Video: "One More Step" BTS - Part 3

One thing always stood out, and it was the problem with the girl's phone. Did she drop the phone? Because she doesn't use it for the rest of the movie. Like, if you watch it on YouTube, you wouldn't notice that there's a problem.
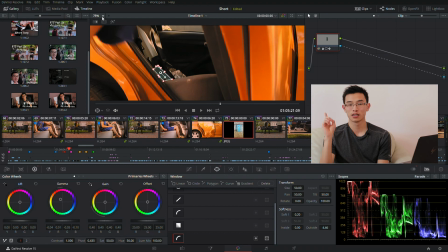That's because of all the work that I did post. Here's the original clip that I showed Shirin and Ryan.
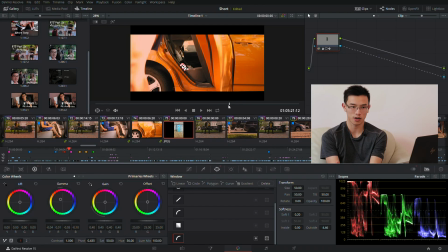It was such a big problem that Ryan brought it up, Shirin brought it up, everyone that I showed it to brought it up. So I knew I had to fix it. Because the way that car seats are sloped, if you try to stand a phone up, it will fall when you move.
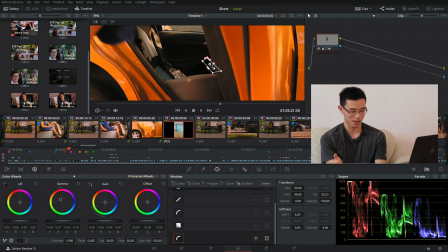And problem number two, so Crystal had a big Lululemon bag there. With the big logo right in your face.
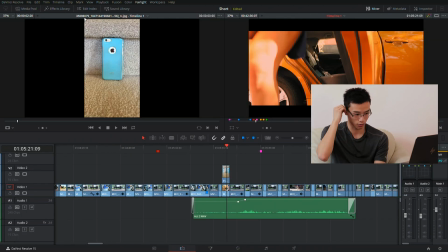The solution came in the form of taking out two birds with one stone. I told Crystal to take a photo of her phone. So what I ended up doing was I ended up cutting it, repositioning it, cutting out the shape of the phone, and basically locking it in place wherever, placed it right where the Lululemon logo was,
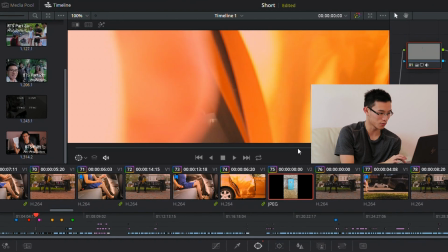and for every frame where it would reasonably show up,
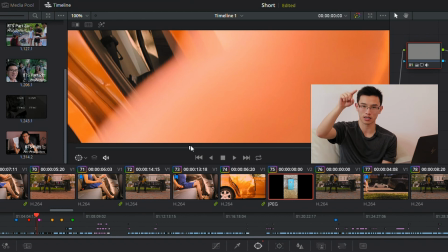where her legs weren't blocking it, I would go in and I would paste and I would crop out like Crystal's legs, or and blur it here,
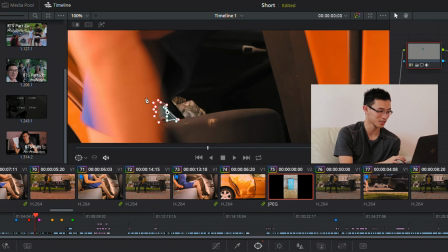this every single frame trying to do that, blurring it,
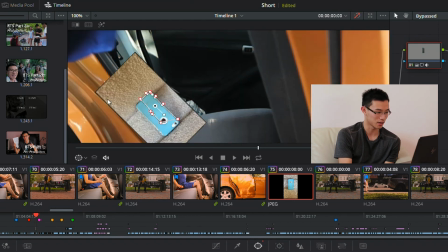so then to get the motion blur of her legs, to get to get her cell phone in the actual shot.
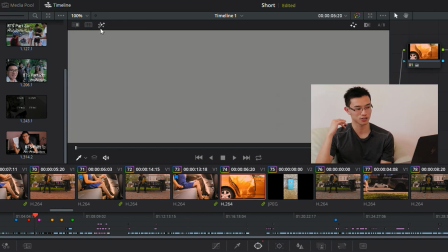And also when color grading it, try to match the same color as everything else. For me, I wasn't quite sure if it worked or not, because I was staring at it so much, it looked fake. But I knew when it worked when I showed people, and the first they commented on saying, "Oh no, she left her phone." Clear indication that it worked. People realized that she left her phone in the car. Problem solved. Crisis averted. We tried to prop it up like that. That was the original idea, but it would always keep on sliding down. So of course, if you can't do it on set, gotta fix it in post. Because apparently it was a big enough issue where everyone caught it. I could not have it go leaving my computer like that.
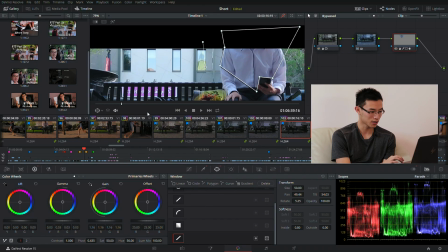This right here. This cut in between here, there's no actual cut right here. But what I did was to show how dark it was. But so because we were faking darkness, things that would show up light, like things that would be bright normally, aren't bright.
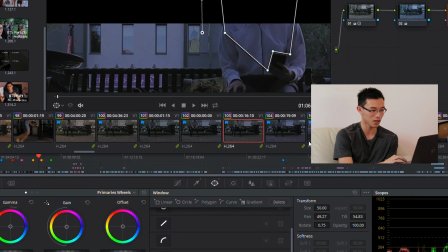And in this instance, it was a phone screen. If it was actually that dark, your phone screen would show up a little bit at least.
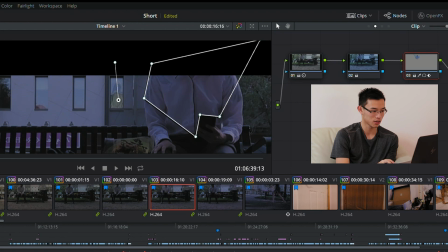So what I did was I cropped out from one to the next, right when I hit the power button, I mask in this shape, and I just lighten it.
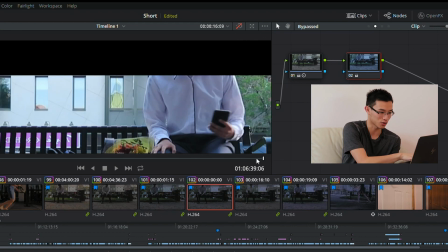It's just a bit brighter. So like normally it's just this bright. Your phone's not gonna show up.
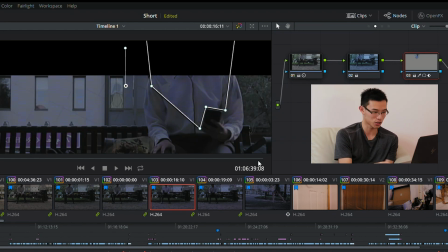But if it was this dark, your phone probably would show up. And so you can barely tell.
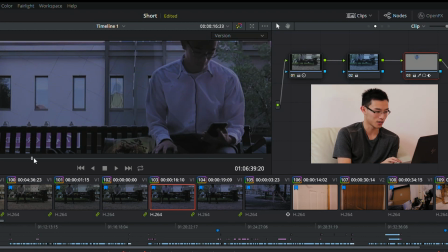But that was what it was taking, and it was just making it brighter. Every single frame, I tried to track the phone as best I could.
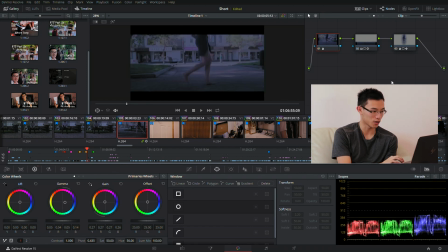This shot, if you saw the behind the scenes, you would know. Or you saw the behind the scenes, was it part two, you would know. This was shot at 7 in the morning, as in like broad daylight.
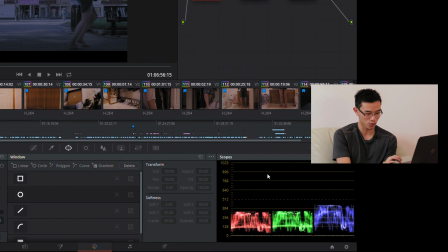I tried my best to darken everything up. As you can see right here, everything is squashed right down. Try to match this as closely as I can.
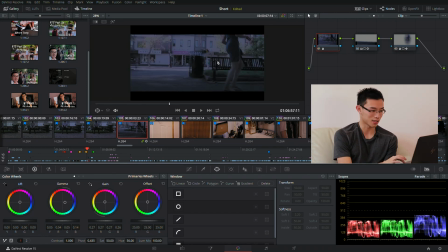But some things just don't look right. Obviously, like it's bright here because that's the part where the sun is directly hitting. It's out of shadow. I can't really do anything about that at this point.
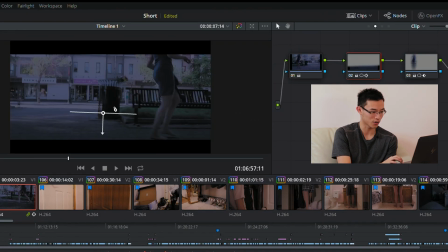But what I did try to do was darken the ground right here, darken everything underneath, just like, because if you darken everything else looks, it looks really fake. If you darken something that's really bright, so I tried to leave that untouched and just try to darken the ground and darken her.
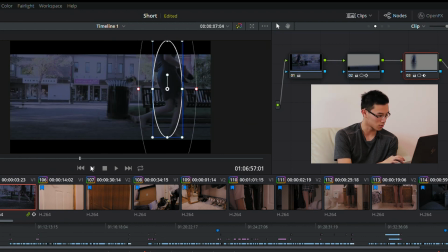I believe this is darkening. What is this? Yeah. This is darkening her, just tracking her and darkening her body itself, trying to still get that aura that it's nighttime.
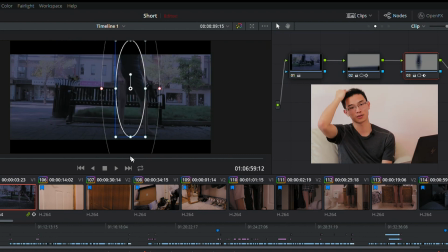I tried to match the color as much as possible, but this was probably the biggest regret that I had, not going back and shooting this at nighttime.
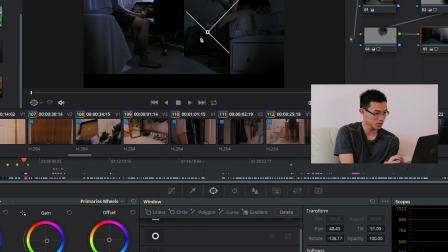Okay, so this isn't the final shot.